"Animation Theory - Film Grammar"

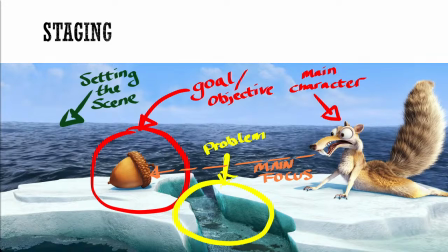And then the last thing is staging, which is how do you position things on the screen such that the viewer is able to read them. And again, based on the previous question, games do this too.
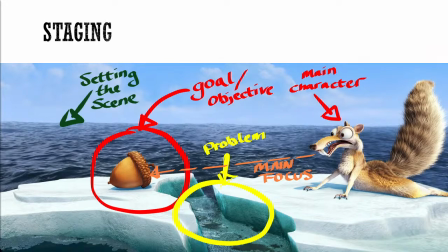They do it in different ways because you are dealing with an open-ended environment. So staging is often done through the way the environment's designed rather than the way the shot is laid out. But you can use the environment to create cinematography like staging.
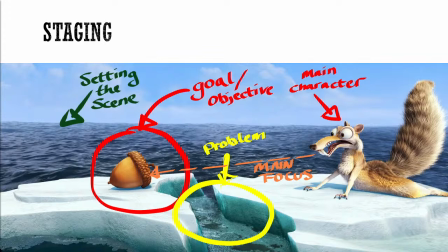So this is a good example of staging in a movie from the movie Ice Age. You have Scrat, and he is on an ice floe, and he sees his acorn, which is on another ice floe. And the problem, the thing keeping him from his beloved acorn,
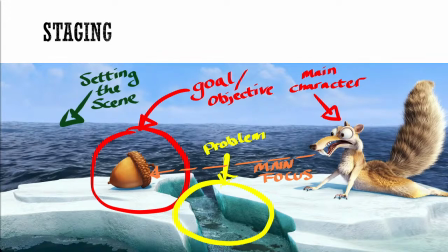is that the ice floe has split, and he is going to float away from it. So, we know that Scrat is our main character because there he is the character on the screen. We know that his focus is on the acorn because he is looking directly at the acorn.
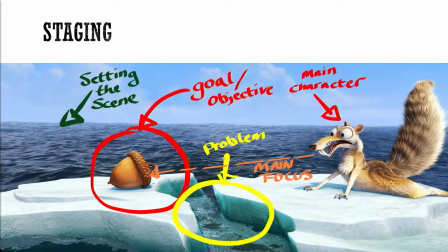We know that this is a emotional thing for him because of his body language and posing. And we know the problem is scaring him because, again, we know what the problem is because we see that there is a gulf between him and the acorn.
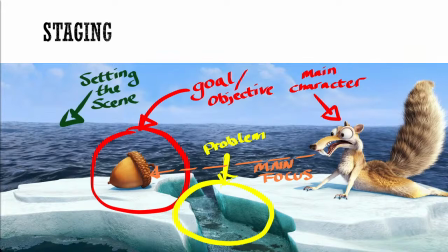So this is good staging because it gives you the entire sense of the conflict of the scene and the story of the scene. It's a very simple story, but that's the point. It's easy to understand.
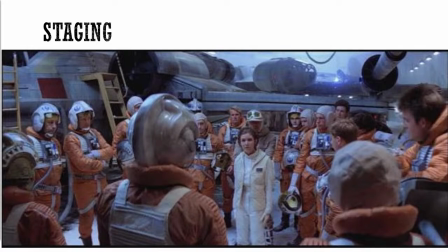Now, if we take a look at this scene from The Empire Strikes Back, one of the things that I hope you understand with all of this is that nothing is random. Everything is plotted out. So, when they're filming this scene where Princess Leia is
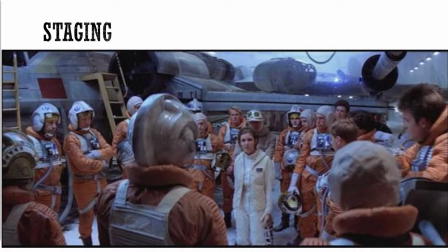giving orders to the rebel pilots to defend the transports, it's not like they told a bunch of people in their costumes oh yeah, just go stand next to this X-wing and then and say your lines and we're gonna
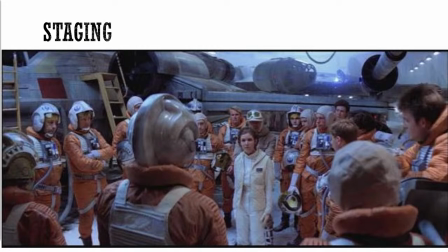we'll see how it comes out. They very discreetly positioned Leia and the pilots in specific ways to focus attention on Carrie Fisher. So, for example,
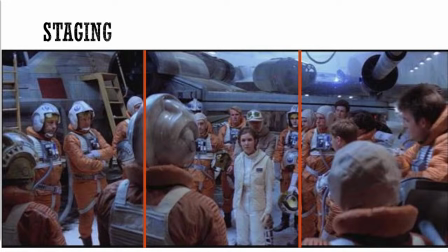let's talk about the rule of thirds. The rule of thirds is where you compose your shot in thirds, horizontally and vertically, such that it is more interesting. It's less interesting when something is centered.
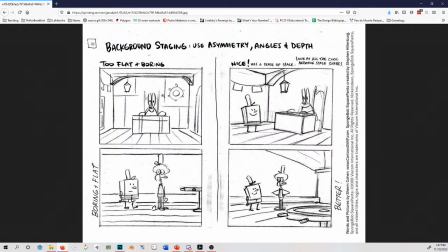So here we have storyboards from SpongeBob, and if we have Mr. Krabs at his there's a reason to have something centered. It's usually if you're trying to emphasize that thing being centered. So maybe a holy person or a god or,
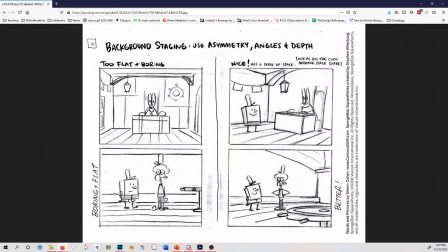some sort of doorway, that's a reason to do the sort of centered symmetrical shot. But Mr. Krabs at his desk, unless you're trying to make him seem intimidating, you're probably not going to do that.
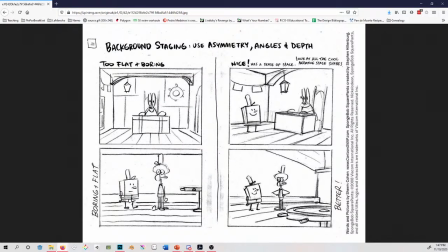It's flat and boring to do that. But see, on the right side, that same context, but drawn such that Mr. Krabs is on on a third and SpongeBob is on a third, is a more interesting composition.
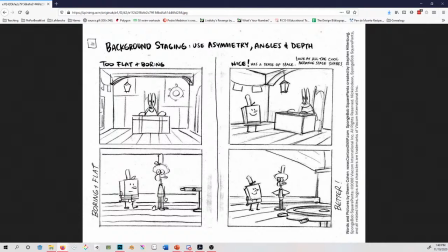Same thing with below that with Squidward and SpongeBob. They're on thirds. Their backdrop is a nice dynamic perspective. Squidward is centered, but the whole scene is off center. That is good.
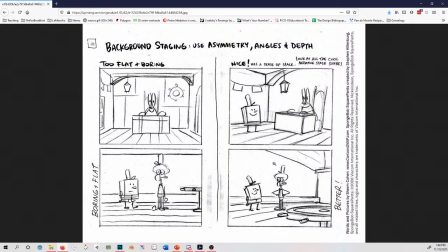That is good dynamic layout and staging.
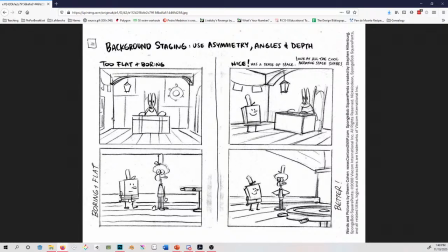So if we go back to Princess Leia,
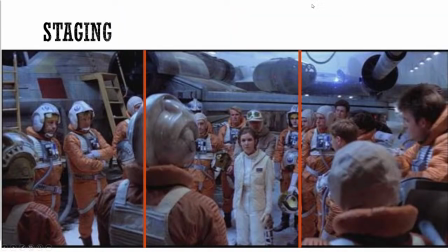by not being centered and by having important parts of the scene laid out in the thirds of the scene, that creates a more interesting dynamic layout that could have been very boring if you just put her smack in the center and had it be
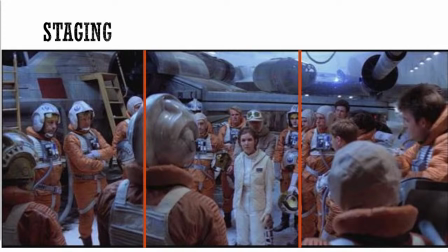very static. And this is the run up to a scary battle, so you don't want it to be static. You want it to feel a little chaotic and a little slapdash, okay, get together, now go. So they're all they're composed in thirds, but not all centered.
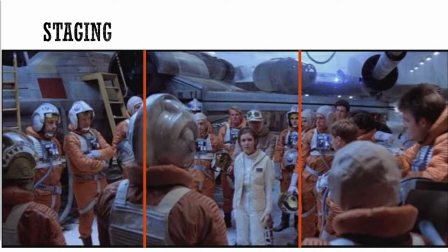So that gives more dynamism to the scene. So again, we are focusing our attention on Carrie Fisher in this scene, and how do we do that? Well, she's close to the center, but she's not in the center, again,
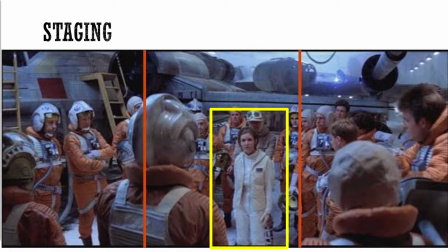giving her some dynamism. we are also framing her between two rebel pilots. So those guys did not just happen to stand next to the camera or close to the camera. It's that you put
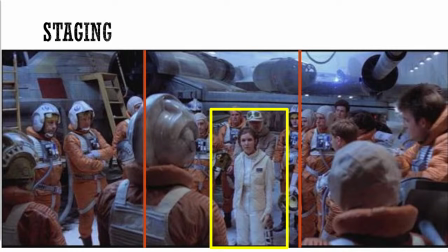you put stuff around your main point of view to frame that so that the viewer's eye is drawn to the thing that you are framing. So between the two foreground rebel pilots is Princess Leia, and then that again draws your attention to Princess Leia.
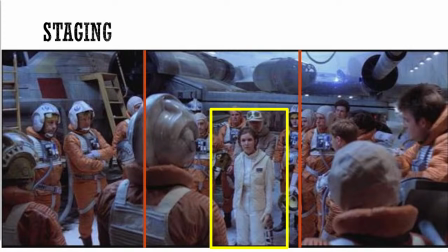The other thing that draws your attention to her is that she is brighter than other characters. There is less shadow on her. She has a white outfit where everybody else has orange outfits.
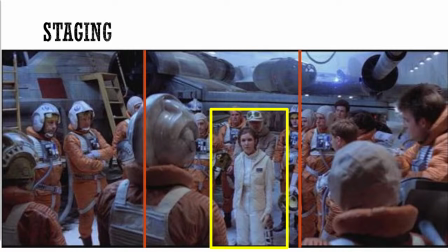And then you could even say that she's also framed on the top by the X-Wing's wing. But, you get a sense of framing that's focusing your attention further on her. And then, finally, everybody's looking at her because she is commanding them.
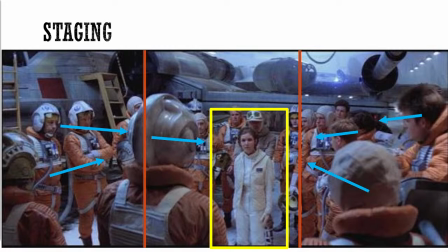So that gives you further emphasis on that one character. Now, could you have had the attention on her with just one of these things? Yes. But it's more effective when you pile these things up.
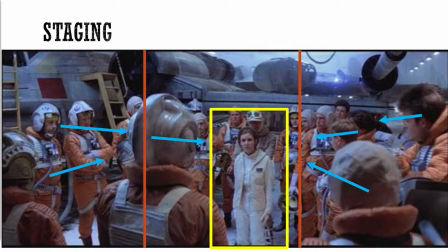And again, it's like I've talked about with game design, when you indicate something to the player, you think you've done it, you think you've indicated it because you have two things, but you really need 3 or 4 things, like throw a sound and another particle effect or a color change on it or something.
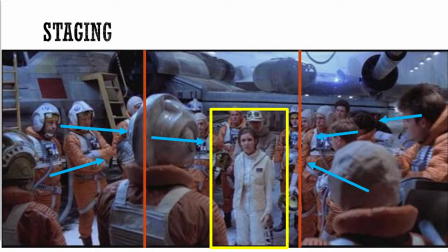Having more indicators does a better job of directing the attention the way you want that to be directed.
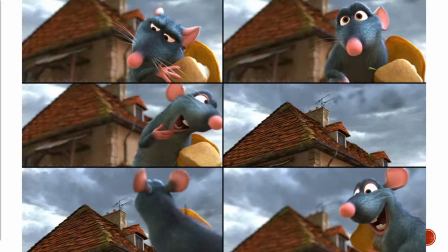And then the last slide before I take questions is, so here's another example from Ratatouille. Here's a really good scene where, Remy is like, well, how am I going to cook these things?
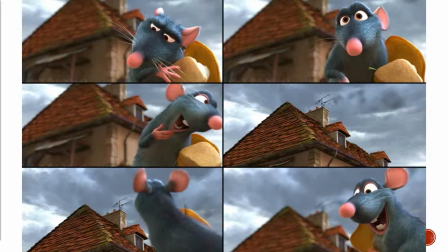So he's thinking about it, and it's really clever because he's in the right third of the screen, and the house is in the back, or is in the other 2/3 of the screen. So you get him thinking about it, and then the focus shifts to the chimney.
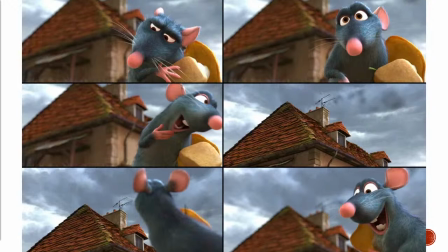And you don't really need to change the shot very much, because of the way it's laid out. You have him thinking about how he's going to do this, and then the focus shifts to the chimney and then back to Remy,
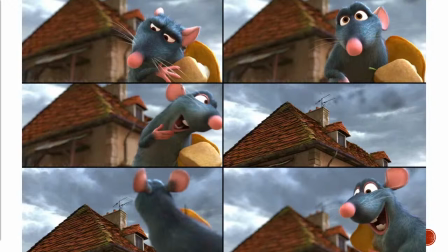and that gives you the context without really needing as much dialogue. It's not like the bad way to do this would have been to have this occur and then have a narrator come in and be like,
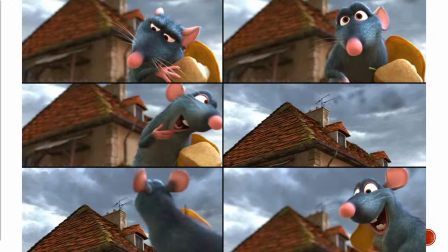and then Remy looked at the chimney and he had a thought. That's like the storybook version, but you don't want that. You want to use film techniques.